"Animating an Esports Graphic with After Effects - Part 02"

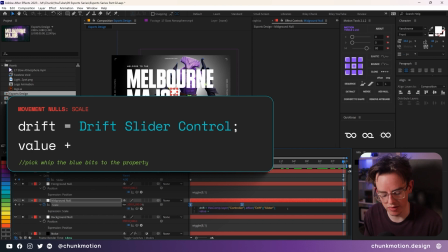So what we have to do here is just wrap it up into an array and just reference the drift value twice. Adding in a square bracket automatically puts in the end bracket, very nice of it. Adding in the word drift, comma, drift. And it means that it's just going to take whatever value the drift property is. For instance, it's number 4 at the moment.
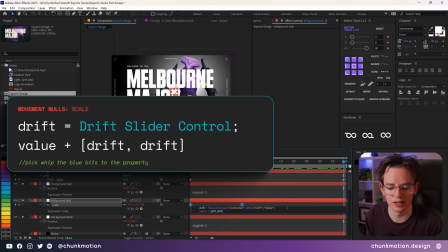It's taking the value and it's going to be adding 4 to the X value and 4 to the Y value. Easy as pie.
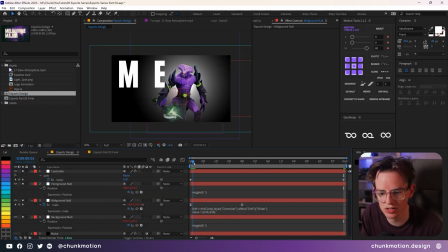And it means that over the course of the entire animation, this drifting property is automatically
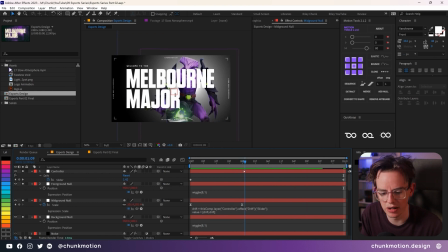going to transition very nicely from our current animation here that we have stipulated, as well as whatever value the slider is currently at. At the moment, it's actually reversed to what we want. So that's a very easy fix in the process as well.
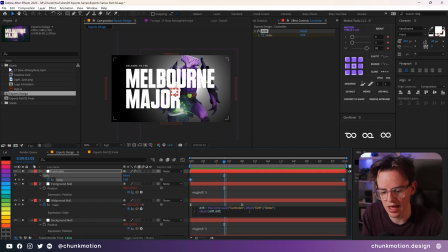Just diving back into this effect, this expression, adding in a minus sign instead of that positive sign means that over the course of the entire animation, our big text is going to be just slowly and gradually scaling down.
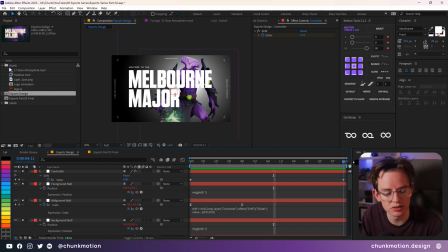The great thing about this too is that it's so easy to modify. We can just change the value of the slider. We can make it start at end at +4 and perhaps start at -4.
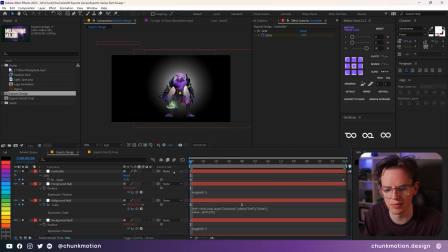And it does all the maths for us without having to animate or change anything in the graph editor.
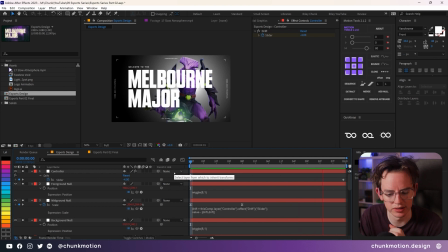It all just happens automatically, and all it takes is 2 lines in an expression. We can take this expression, copy that thing, and go over to the foreground null,
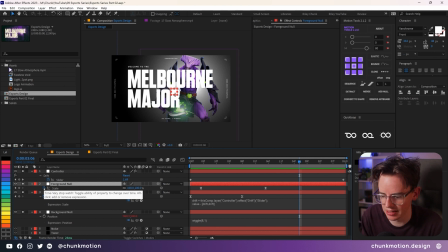locate the scale property by hitting S on our keyboard, adding an expression, and just simply pasting. Since we're using the word value instead, it's just going to reference the value of whatever property we just added an expression to, nothing to relink or anything. Awesome work. Going down to the background null, and what I want to do here is I want that kind of convergence of the layers.
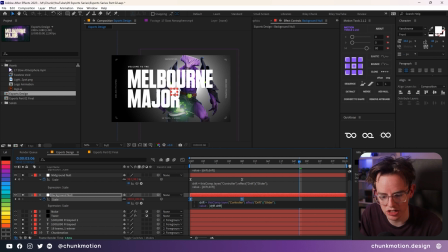So what I'm going to do is add an expression to the scale property and just change this minus sign to a positive sign,
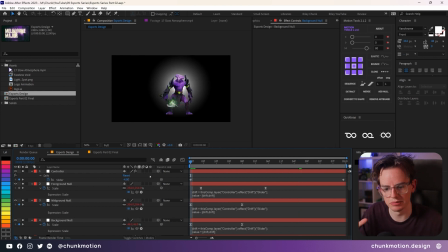a plus sign, so that they're going to keep scaling up in the way that they had originally moved.
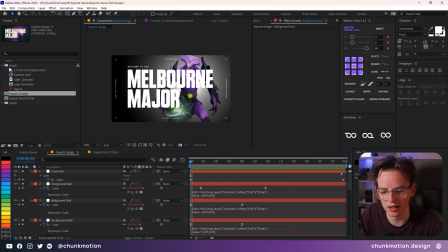You can manipulate these keyframes as much as you like, but I love just the power that this has with such simplicity, it feels. It does involve a little bit of an expression work, but I think the amount of pain that is spared from having to deal with any kind of graph editor and this drifting kind of idea is well worth the effort.
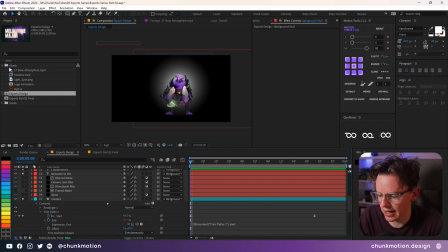As we're chipping through each of these layers, adding in some more an animation to it all, I just wanted to take a bit of focus towards the background blur layer.
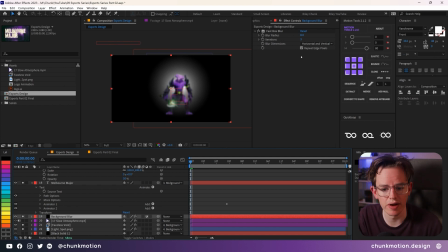I'm going to solo that so we get to experience that. And I'm just going to animate the blur radius. The idea here is we're just kind of simulating the idea of the depth of fields. The idea that this faceless void character is really far back in the background and it's going to be super out of focus. And we're going to animate the blur radius. I'm going to hit the stopwatch for blur radius and hit U on the keyboard to bring it up in the timeline.
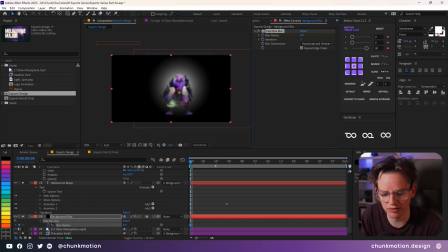And at around about 20 frames or so, pretty much wherever
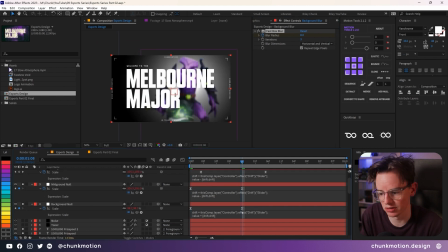background now finishes its scaling, which is going to be frame 20 in this case, but you might have something different. I'm going to add in another keyframe. And that first initial keyframe that we've got here, really out of focus, really blurred,
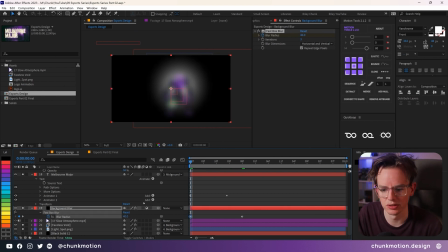I'm going to dial it up to around about 40 or so, and it just really diffuses the whole look. We then just mimic the easing that we've been doing for a lot of these other keyframes, selecting those keyframes, going into the graph editor, and just pulling down on these little handles to help accentuate the movement and amplify it a bit more.
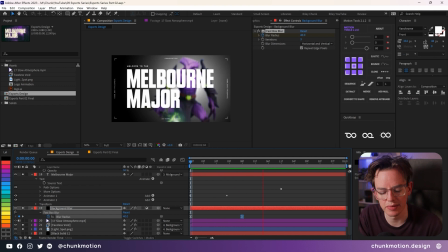It's the consistency of these animations that makes the whole piece feel cohesive, and I think that's really important when it comes to any kind of really graphic design focused animation like a lot of esports animations are. Along with the background blur, I also wanted to make like a bright start to the whole piece.
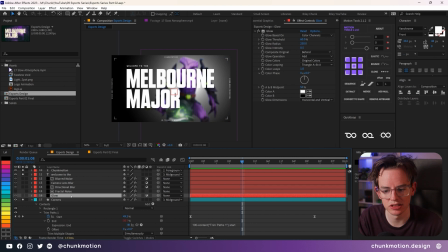And that's where I was feeling like this glow layer that we have could also accentuate the entire kind of flashbang of its first appearance. Soloing that layer brings it in. You can see that we're introduced a whole bunch of lightness to the entire piece.
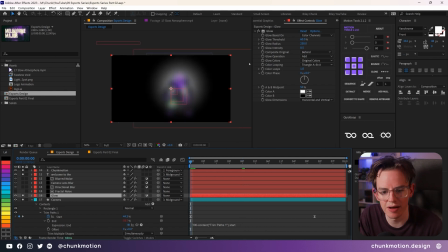But what we can do is on this first initial keyframe, we're going to animate both the radius and the intensity, because I feel like these two in tandem can make for some really nice effects. This one's going to last a little bit longer.